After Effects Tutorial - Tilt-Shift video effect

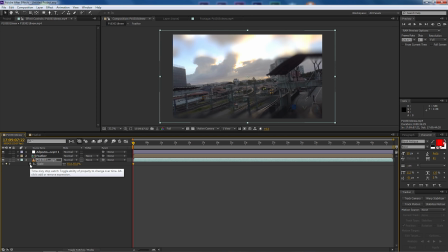(8:19)
Scale's already selected, so we're gonna set a keyframe at the very beginning. Press P for position, and we're gonna put a keyframe in that also. So therefore, both our position and scale are adjusted. We're gonna come down to the very end of our video.
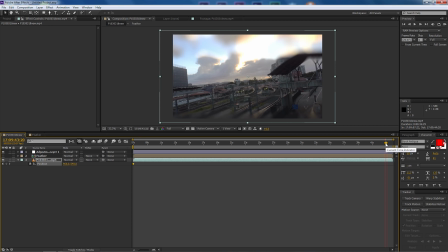(8:34)
So around 43 seconds on this. And I'm just gonna press N on my keyboard so you can cut the size of the clip down. And because we're at the very end now, we're gonna make some adjustments. So first of all, let's press S for scale, bring up scale. I'm gonna bring that into 100%. So bringing it back to the original size.
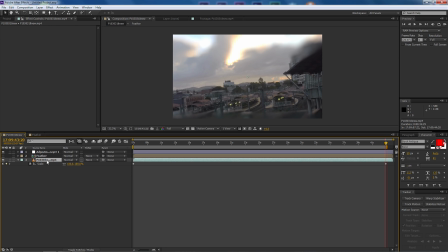(8:53)
And what we're gonna do now is press P on the actual video again for position. And I'm just gonna bring the clip. So the clip goes up. So we're gonna focus on the actual train as it's leaving, like so.
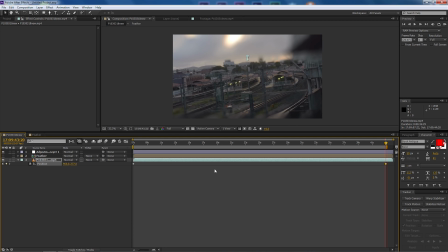(9:08)
I'm happy with that. So all we need to do, we're gonna do a RAM preview now. So pressing 0 on the hard numerical keyboard on our keyboard, we'll do a render preview and see what it looks like.
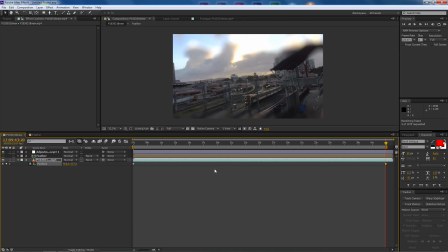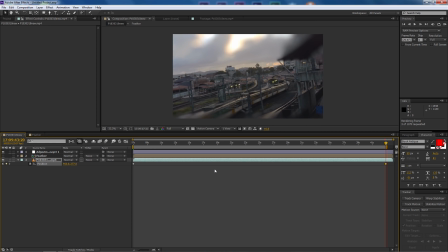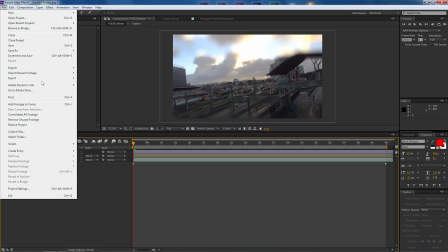(9:48)
So all I need to do now is go up to file and we're gonna export it. So we're gonna render it.
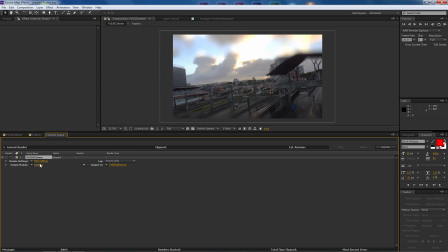(9:53)
So add it to render queue. The shortcut for that is Control M. We're gonna come down to output and I'm gonna make that H.264. format options. I'm gonna leave the profile as high, level as 5.1.
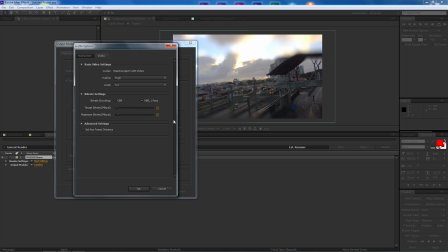(10:07)
My target bit rate is 15, maximum bit rate is 25, and select okay, and okay again. Now, I'll just open that up again. We don't have any audio on there, so I'm not gonna select audio. We're gonna add that later on.
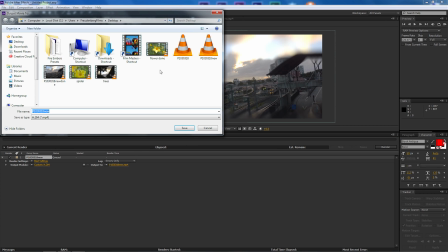(10:19)
And I'm gonna select the output and find a location of where I wanna select it. I'm just gonna call this train final. Then simply select save.
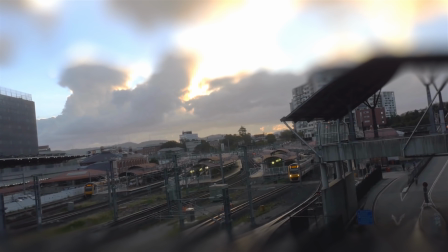(10:30)
Once I'm happy with that, I select render. So when we've added all those steps up together, we have a nice looking tilt shift effect,
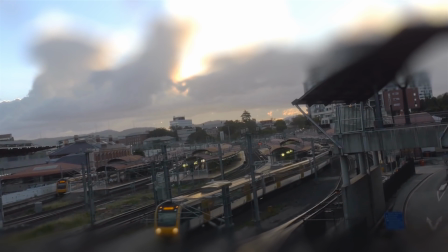(10:39)
which gives that really nice point of focus so our viewer is looking at what we want them to look at,
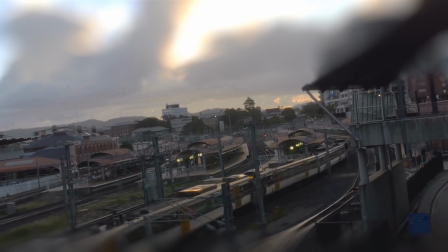(10:45)
where we have all the blurring on the outside, and it also allows us to make images look a little bit more further away from the camera.
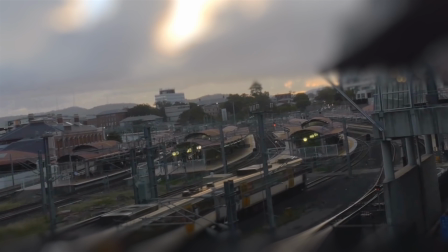(10:53)
Now, if you like the videos, make sure you give us a thumbs up. If not, give us a thumbs down.
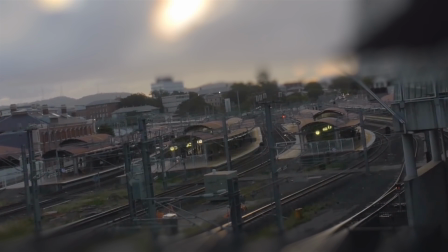(10:58)
As I always say, any feedback is good feedback. If you want to become a Filmmaster subby, it's pretty simple.
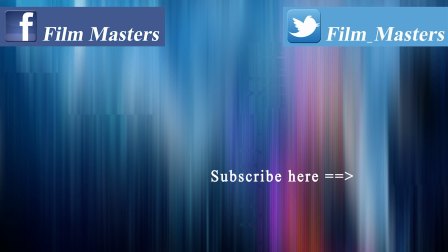(11:05)
Subscribe to the channel. You can follow us on Facebook and or on Twitter. And until next time, don't just film it, master it.